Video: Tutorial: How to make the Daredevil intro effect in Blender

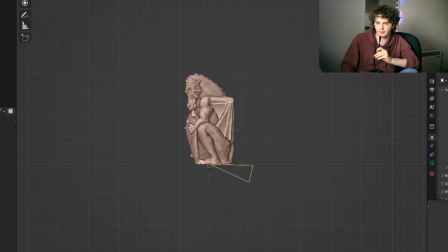[0:04]
First thing that you want to do is you want to get your model. You want to basically set up a camera so that it's pointing directly at the model so that you can sort of see it in the frame.
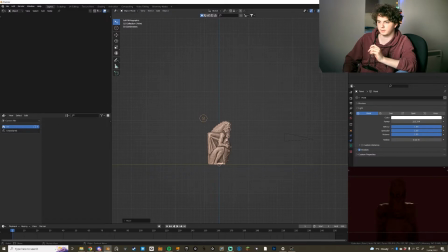[0:12]
You want to put a light behind the model opposite the camera so that you can see the shape of the model once you've animated it.
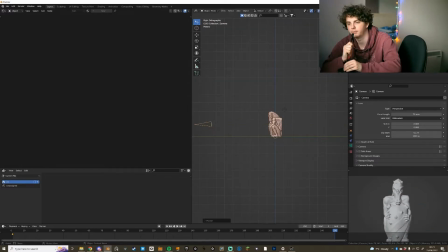[0:20]
You want to animate the first frame and the last frame of the animation so that you can see the camera panning away from the model which is cinematic.
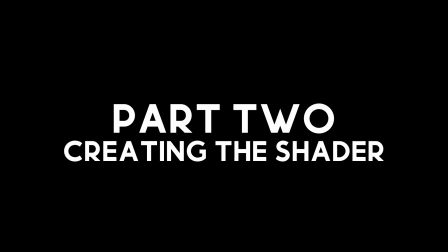[0:29]
and then you want to move on to creating the shader. You want to add a texture coordinate node,
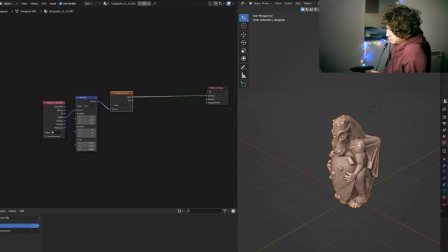[0:35]
a mapping node and a gradient texture and set the texture to spherical and add in an empty into your scene.
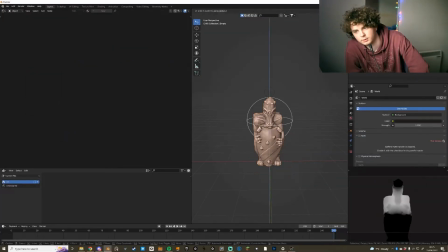[0:43]
You're going to use that empty as the object coordinate so that you can move it around and you get the gradient like that.
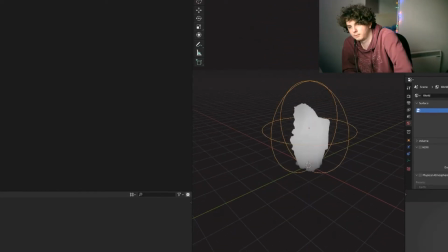[0:49]
You're going to use that as your creator as the mask for the two different textures between transparent and the blood texture that you come
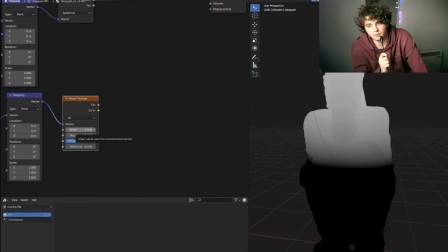[0:56]
up with okay you want to get this first two nodes then you want to move and you want to add a noise texture that noise texture is going to
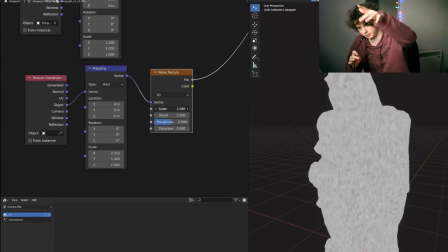[1:03]
be the thing that's creating the sort of randomness so that the blood effect drips down yeah you want to change the scales something
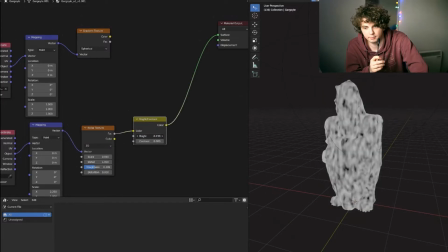[1:11]
that sort of looks right and then you want to add in a brightness and contrast node you want to just sort of sharpen up the white and black values of
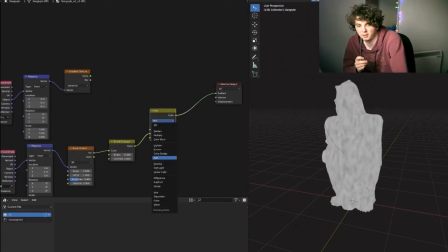[1:19]
that so that you can it's more visible I guess yeah add in a subtract node and you want to take the first one away from the second one
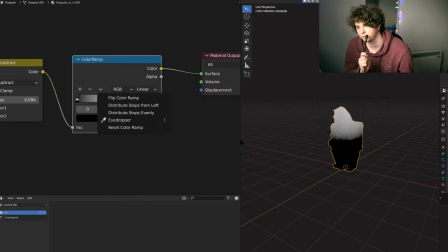[1:27]
and then you get sort of cool random gradient thing oh it's on the screen
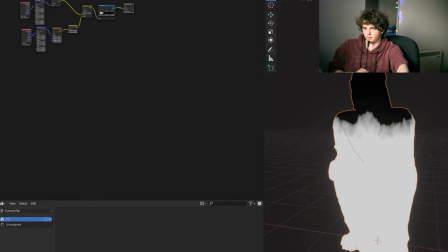[1:37]
second part of the shader you get the exit part of the shader you want to get principal bsdf yeah and then you want to add in a color ramp set
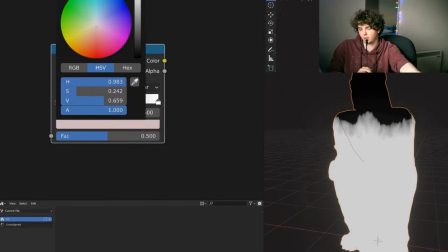[1:45]
to three different colors of red because I'm copying Daredevil and they use red because it's like a blood type thing I don't know
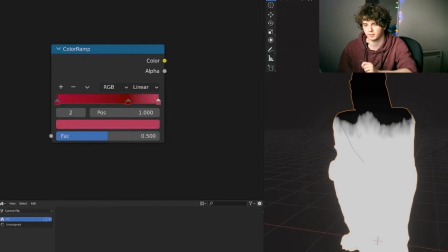[1:52]
what it is yeah just pick three different colors of red um connect that up to the base color
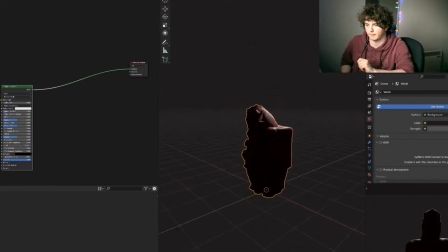[2:00]
yeah you've got the rim light at the back of that and you want to also add in two different
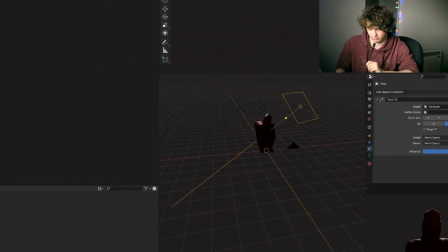[2:04]
area lights that attract to the model you're using at the front so it's visible but you still get the sort of shine on the outline of the model okay
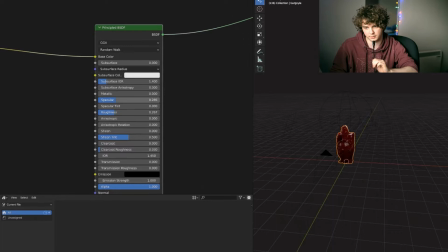[2:15]
back to the shader you want to sort of decrease the roughness and specular map parts of that add
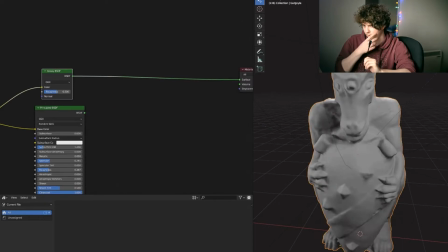[2:21]
in a glossy texture connect that to the colors you had earlier mix those two together sort of make it so the
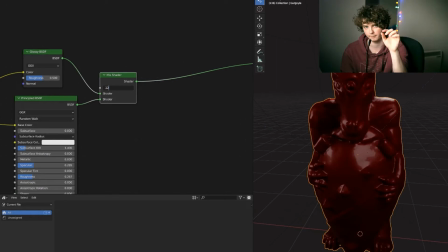[2:27]
glossy texture is very very minimal just adds a little bit of shine to it
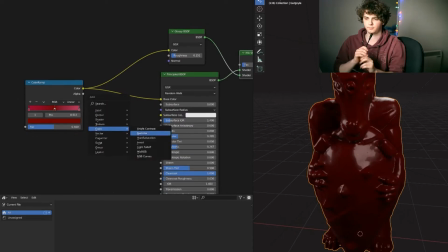[2:32]
I'm gonna go a hue saturation node add that in sort of make it exact exactly the colors
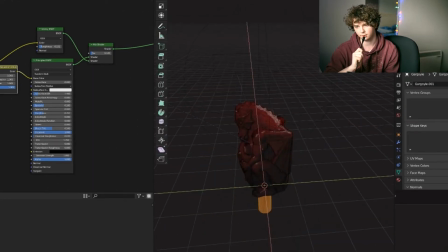[2:38]
that you want adding the cylinder to the actual mesh of the dragon to make it just like the liquid coming down
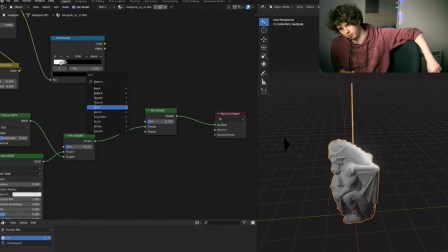[2:44]
so you're gonna bring back the first part of the shader that you created you're gonna get the mix shader you want to add in a transparent and
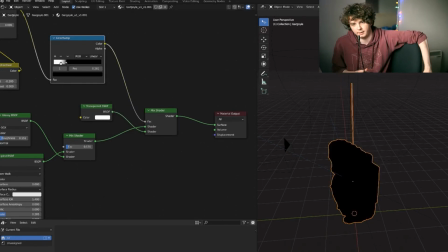[2:52]
mix that with the blood bit that you just made and then use the factor as the first part of the shader that's controlled by the empty
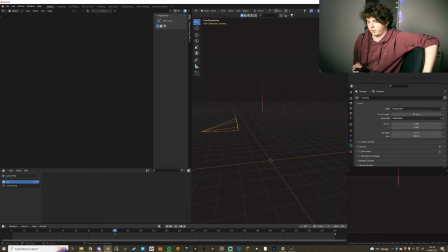[2:59]
so now we have pretty much a finished thing we just need to tweak some things we need to move the camera around so it's exactly what we want
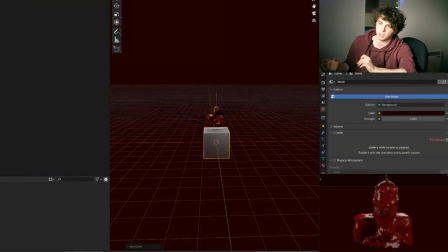[3:07]
it we're going to change the background color of the world to dark red add in a volume cube that's sort of just around everything in
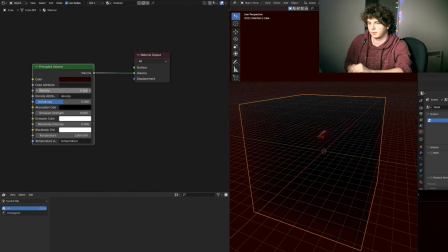[3:15]
the scene you want to change that So a sort of light red colour and a very low density, about 0.2, 0.3-ish.
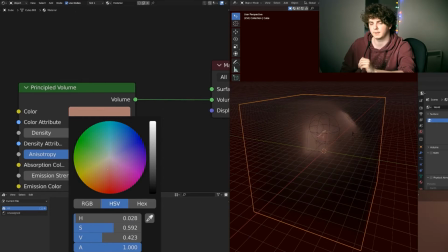[3:23]
But yeah, just light red, that works. Adds a lot of depth to the scene, yeah. Right, so we've added in an icosphere here.
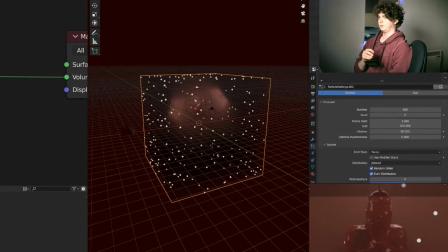[3:32]
We've gone back to the lower subdivision. We want to create a particle system in that volume cube. You want to change that to emission, as it is normally.
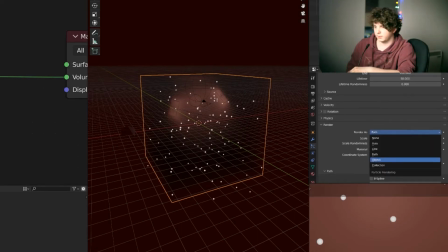[3:39]
Change the source of the particles to volume. Yeah, you want to change the object to the icosphere that we created earlier. That's going to be our little piece of dust. and just shrink that down to exactly how you want it so the scale is way too big for that.
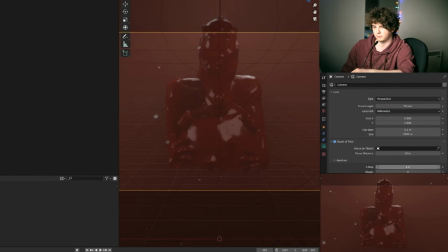[3:51]
Yeah, you want to give the Icosphere a translucent shader that sort of makes it look a bit like dust and you're going to want to make sure that you enable the
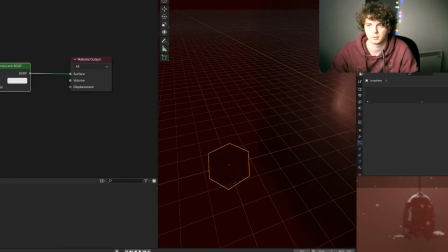[3:58]
depth of field on the camera so that instead of just floating little Icospheres you get little bouquette balls of goodness.
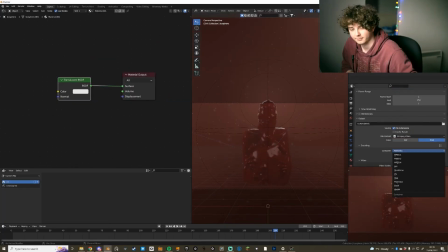[4:06]
Oh yeah, my audio quality is really bad, sorry about that.